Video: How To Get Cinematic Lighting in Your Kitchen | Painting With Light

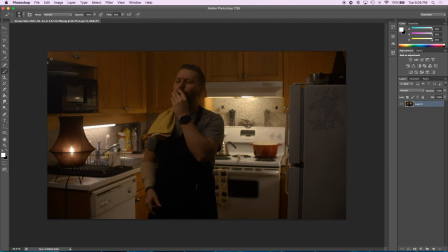[4:41]
Okay, so obviously this is what we kind of learned from this, is just off camera here is our China ball, which is our key light for my face, and that's how you can see key light here,
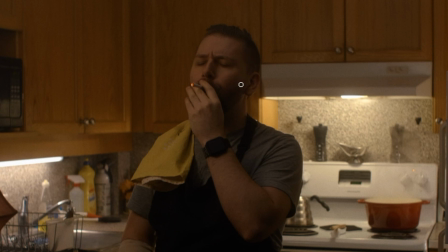[4:53]
and it's kind of running off here, and then it's a nice hard shadow on this side of my face,
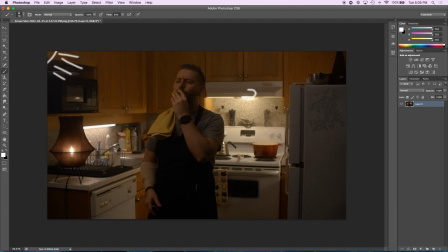[4:59]
and then I'm being backlit by this light as well as a bunch of other lights just off
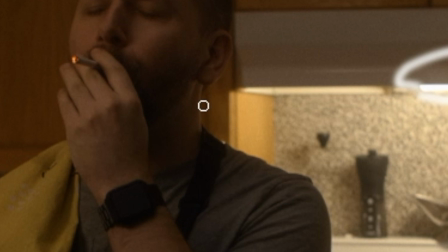[5:07]
camera behind this fridge. That's where you're getting this this bit of this rim light on the back of my head.
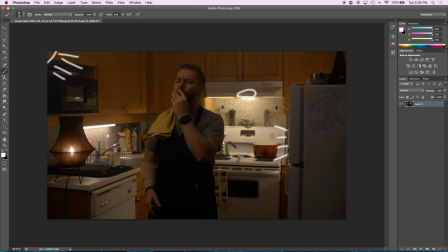[5:12]
It's separating me just slightly from the background, and also it helps that this entire area is very well lit up. Just off camera here we have a blackboard, which is acting as a negative fill. I forgot to mention up until this point, but the camera is set to 3200 Kelvin.
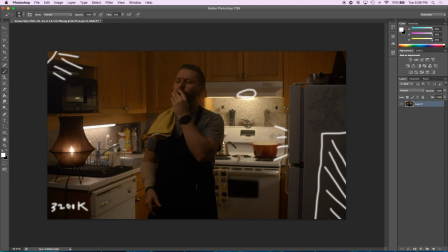[5:29]
In retrospect, now looking at this, I wish I had set it to instead 4300 Kelvin because I think that it would have given everything a more warm tone. Actually, I learned this trick because I had recently been on an actual feature film, and I noticed that the entire thing was lit with really heavy amber light. He set his white balance to 4300. And I thought that was strange, but when I saw the end results, it's just all that light looked like so much more warm than what I was shooting with. So in hindsight, I would have probably done the same had I known that at the time of recording this.
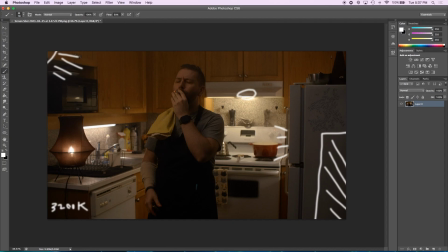[6:09]
So it was set to that, but every one of my bulbs, this one, this is another light, these were all evenly colored to 2700K. And I did that because I couldn't technically replace this bulb.
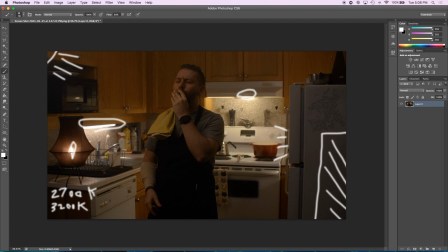[6:25]
And I quickly ran through the scene and did a color temperature check with an app on my phone, which is free, although I pay for a subscription, but it's called Light Meter. Really quite good.
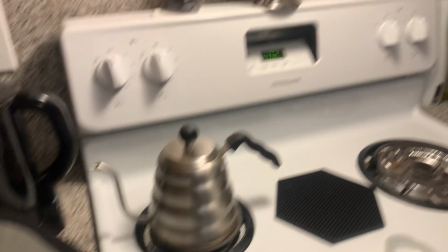[6:35]
It's really handy. I used a neutral gray card and then just got the light reading, and the light reading said it was basically 2700.
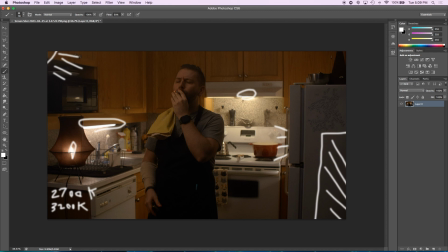[6:44]
And like I said, I want to throw an Aputure MC up here, but the MCs can only go as low as 3200, so it wouldn't have worked out. I think this is pretty good. My only complaint is that light source is a little bit too far away,
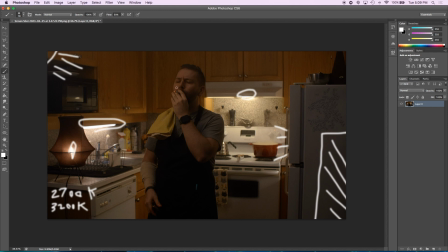[6:59]
that I wish I could have boosted the brightness on my face a little bit more. I think that I'm too dark. In order to make me pop, I wish I increased the strength, but they were both running at 100%, but it still wasn't strong enough.
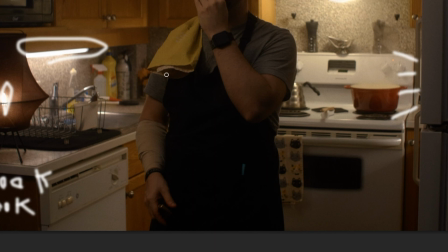[7:15]
And the fact that you can't really see a whole lot of detail in my apron, so there's a few flaws with what I shot.
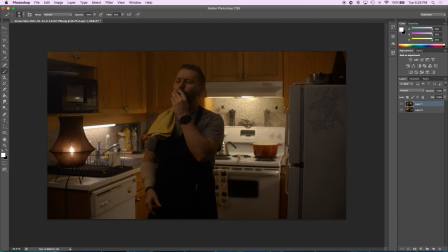[7:22]
The reason why the China ball is in its place is we are cheating this light.
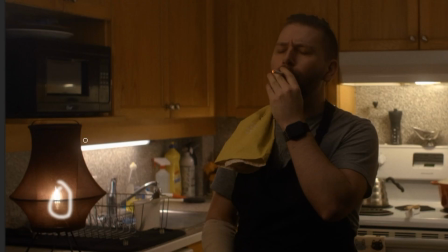[7:28]
We're pretending like the light that is falling across my face here, that is catching, is coming from this source.
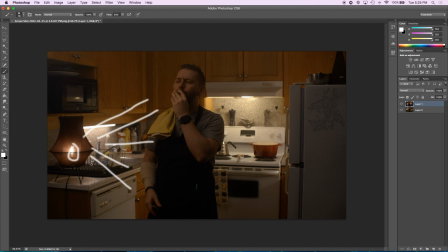[7:37]
But if you think about it, that thing is about parallel with me actually, from where I'm standing.
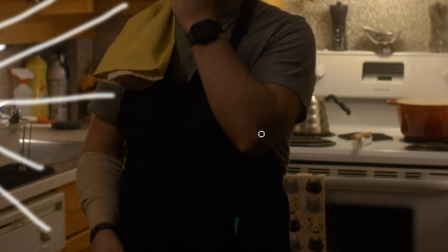[7:42]
There's no way that it could be lighting that far across my body.
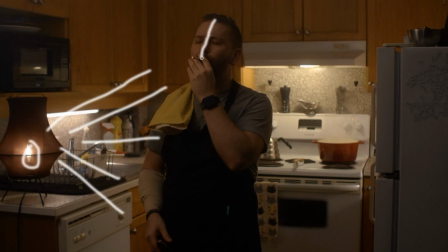[7:46]
If it was just singularly that lens, there would be a hard cutoff here on my face, down my arm, and there would be this harsh shadow in this area, and this would all be too dark to even see.
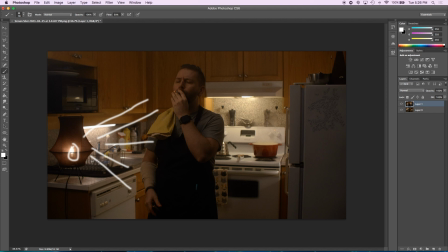[7:58]
Whereas the China ball has a nice wrap to it, so it lit all that, but your brain sort of fills in the gaps. By putting a practical in the scene and then cheating it by putting a stronger light source here and then lighting me this way, your brain tells you, well, of course he's lit from this side, dummy, because the light's coming from here.
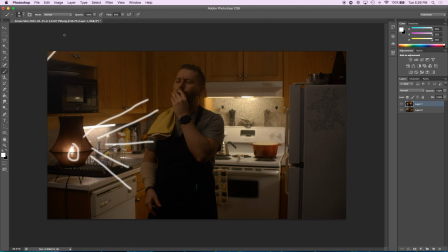[8:16]
And you can cheat it pretty well, because this is an extreme cheat. It's coming from a downward angle, whereas like the light is actually technically up here and it's facing down. And yet our brain will just tell us that it's fine. It makes sense. Okay, moving on.
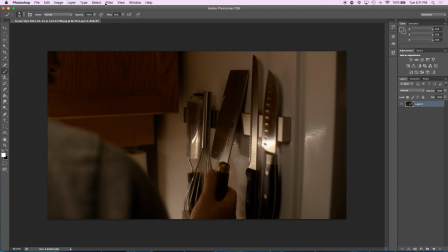[8:30]
We have insert here with the knives. And I'm gonna cut to the footage of that right now. Okay, so we got a pretty simple setup here.
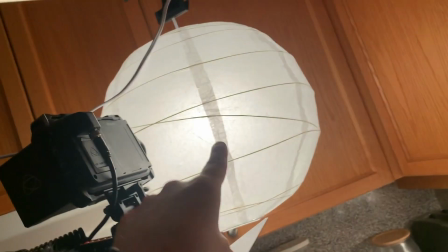[8:41]
GH5 is all set up. We got the Aputure Duo.
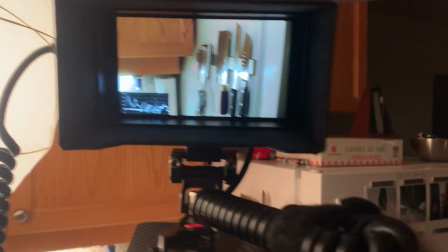[8:45]
We got this looking at the knife block here.